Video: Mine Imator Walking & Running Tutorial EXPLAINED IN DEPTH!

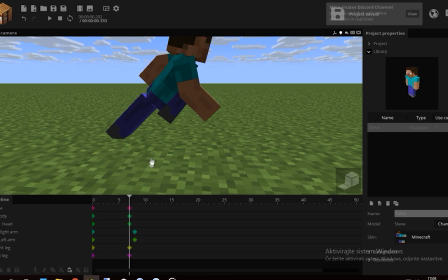(12:16)
Depends on how fast you want the running animation to be, you should make frames for it.
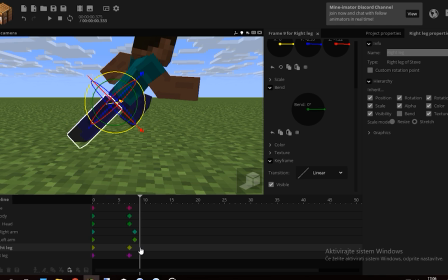(12:21)
So I'm gonna go with 2 frames on the timeline and basically go on like this, because I want my running animation to be pretty fast.
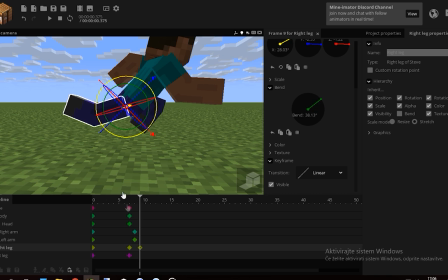(12:29)
So the main leg goes back and gets bent. The other leg goes down and gets extended. Next frame, this leg goes down and bends so it's on the floor, and this leg goes down and bends more so it's just above the floor. From here, the legs switch.
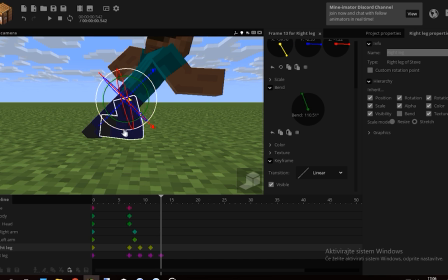(12:46)
This leg is now the main leg, and this leg is now upwards and bent as much as it can. Then this leg goes back and bends, this leg goes forward and unbends. Then you repeat the process here, make this leg
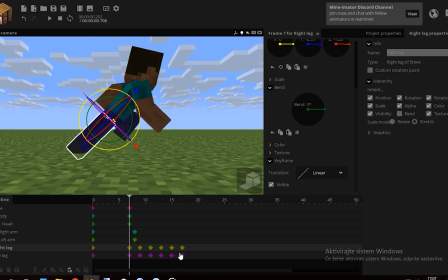(13:02)
float, and basically, if you come back to the beginning, this is the continuing of this, so now I can just copy, paste, and now you should get something like this, and this is basically done for the legs, this is all you need to know.
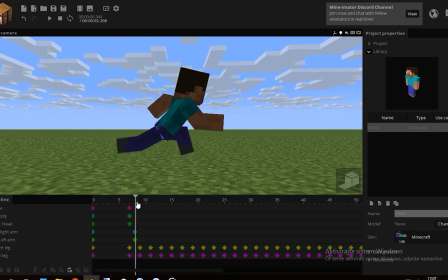(13:16)
But when the legs are up,
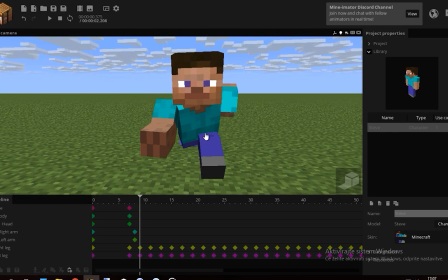(13:19)
the body should actually be moved, so it gives this leg some space, so I should probably move these frames here.
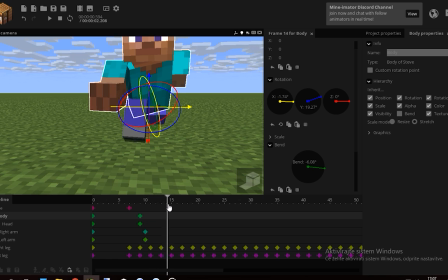(13:28)
Yeah, probably should. Now search for the next frame where it's like this, so here, when it's above the ground, this body's like this,
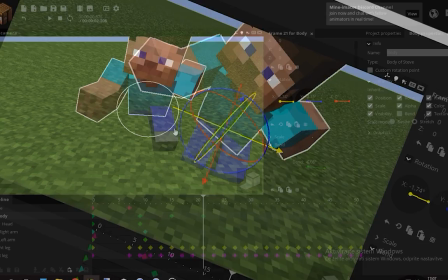(13:38)
rotate it the other way, and here as well, and basically give the body
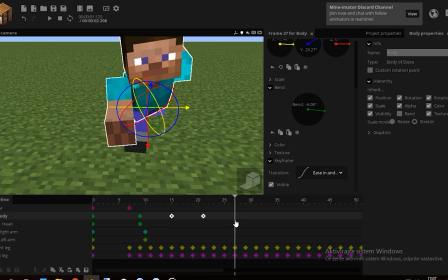(13:44)
easy in and out motion. Copy the last two, paste, because it's much simpler than animating everything by hand.
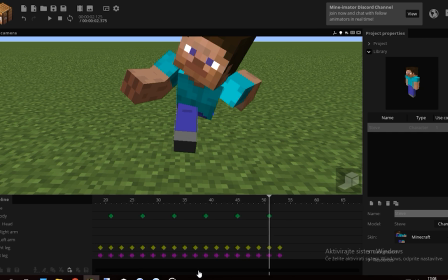(13:52)
Paste. Once you have that, you should probably do the same for the head.
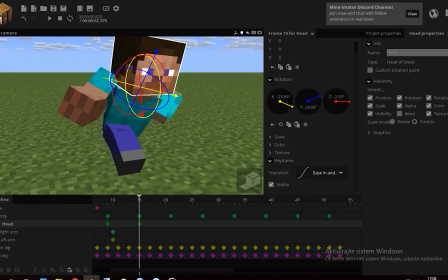(13:56)
So adjust the head so it's facing the direction it should be, and this looks pretty accurate actually.
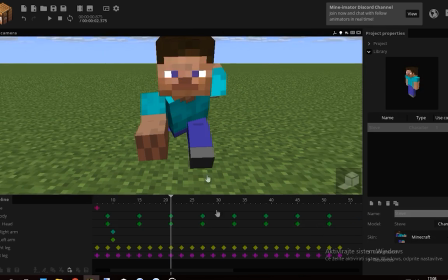(14:02)
Not more corrections needed there. This should look like this, and this looks nice, except the hands are still derpy.
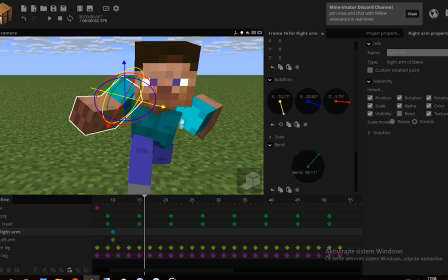(14:10)
So adjust the hands the same way you were to do before, except give them a bit of delay. The running animation is pretty fast, so instead of 2 ticks, put it back to 1 tick, because too much delay is again not that good.
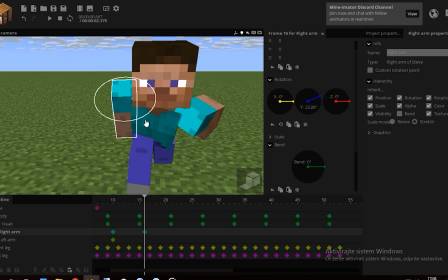(14:24)
If you don't know where to place the arm, you should reset all the values and start from here, because for my opinion, it's a lot easier this way, and I think it will benefit you too,
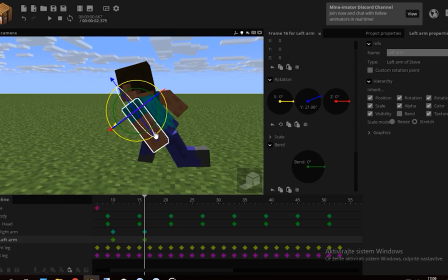(14:32)
so it's just a fun thing to know. Rotate the arm, press it forward, bend it, that's it.
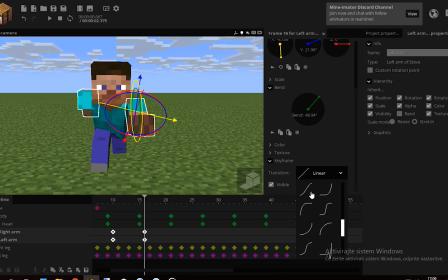(14:39)
Now give the arm A's in and out, or try A's in and out sign, because it's a much slighter effect, because it looks nice, why not?
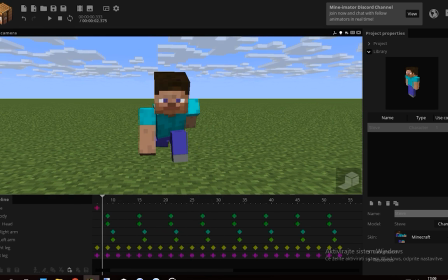(14:47)
You should try to experiment stuff. From here, as you see, the delay is now making it look pretty derpy.
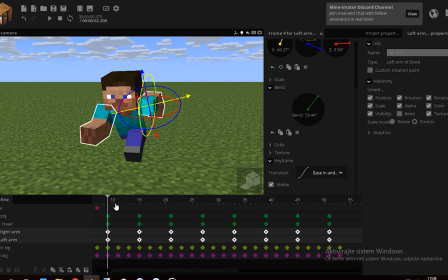(14:54)
The arms are flapping around, so we shouldn't use delay at all, because this looks more realistic than delay. So in this case, don't use overlap, use the regular technique. How do you move him, you say?
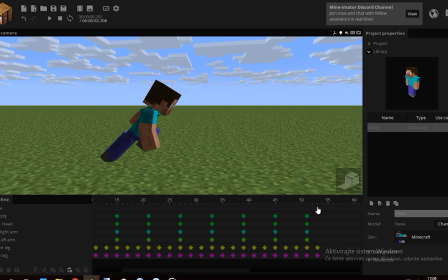(15:06)
Well, it's pretty simple. From here, you pick a random point, move him forward, and that's it.
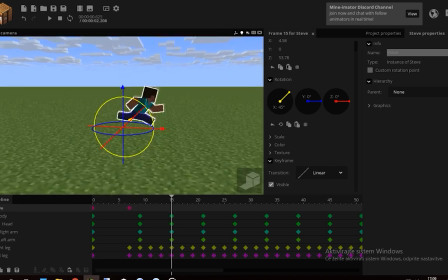(15:12)
Yeah, just don't do this, because then the legs are sliding again. In the running tutorial, you can't actually adjust every step by step, but you have to adjust the entire thing, because it's easier, doesn't take that much work. So, as you see, it steps on this place, and then it extends from this place, so this looks pretty realistic.
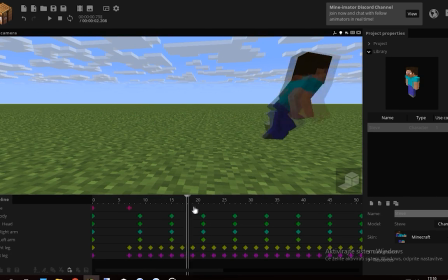(15:31)
What's also fun about running tutorials is that you don't have to be as accurate as you would in walking, because this is fast.
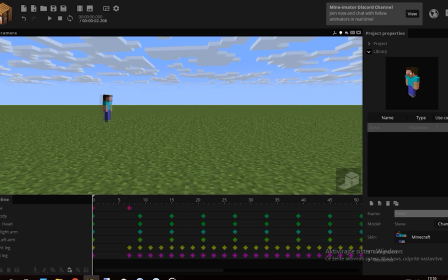(15:38)
No one's gonna be able to notice all the tiny flaws. This is why animating fights and actions is a lot nicer, because you can have your animation have a lot of flaws, but no one will notice because it's so fast.
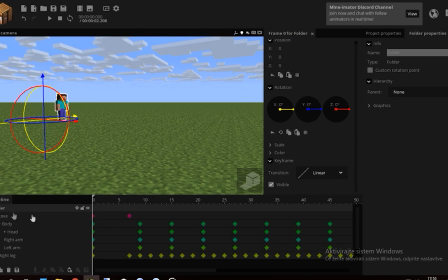(15:49)
The one thing that could help you is to put Steve in a folder again, and from here you would to move Steve. He's standing on the ground here, you should make a keyframe, and this is where he is extending, so you should make frames. You should make frames everywhere where he's on the ground.
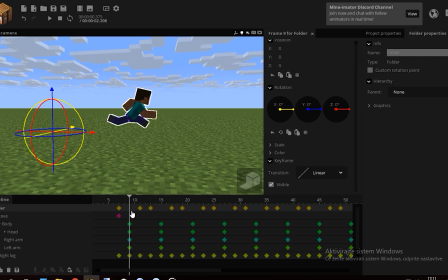(16:04)
Once you've made all the frames where his legs are in contact with the ground, the ones where he's flying could be lifted up by about one and a half. Then you apply this to every single time where he's above the ground.
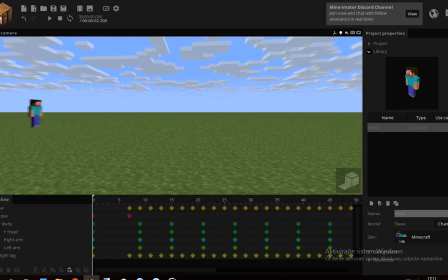(16:18)
And what we've done is a little bounce animation where he runs. And this looks pretty realistic, so this is a nice running tutorial.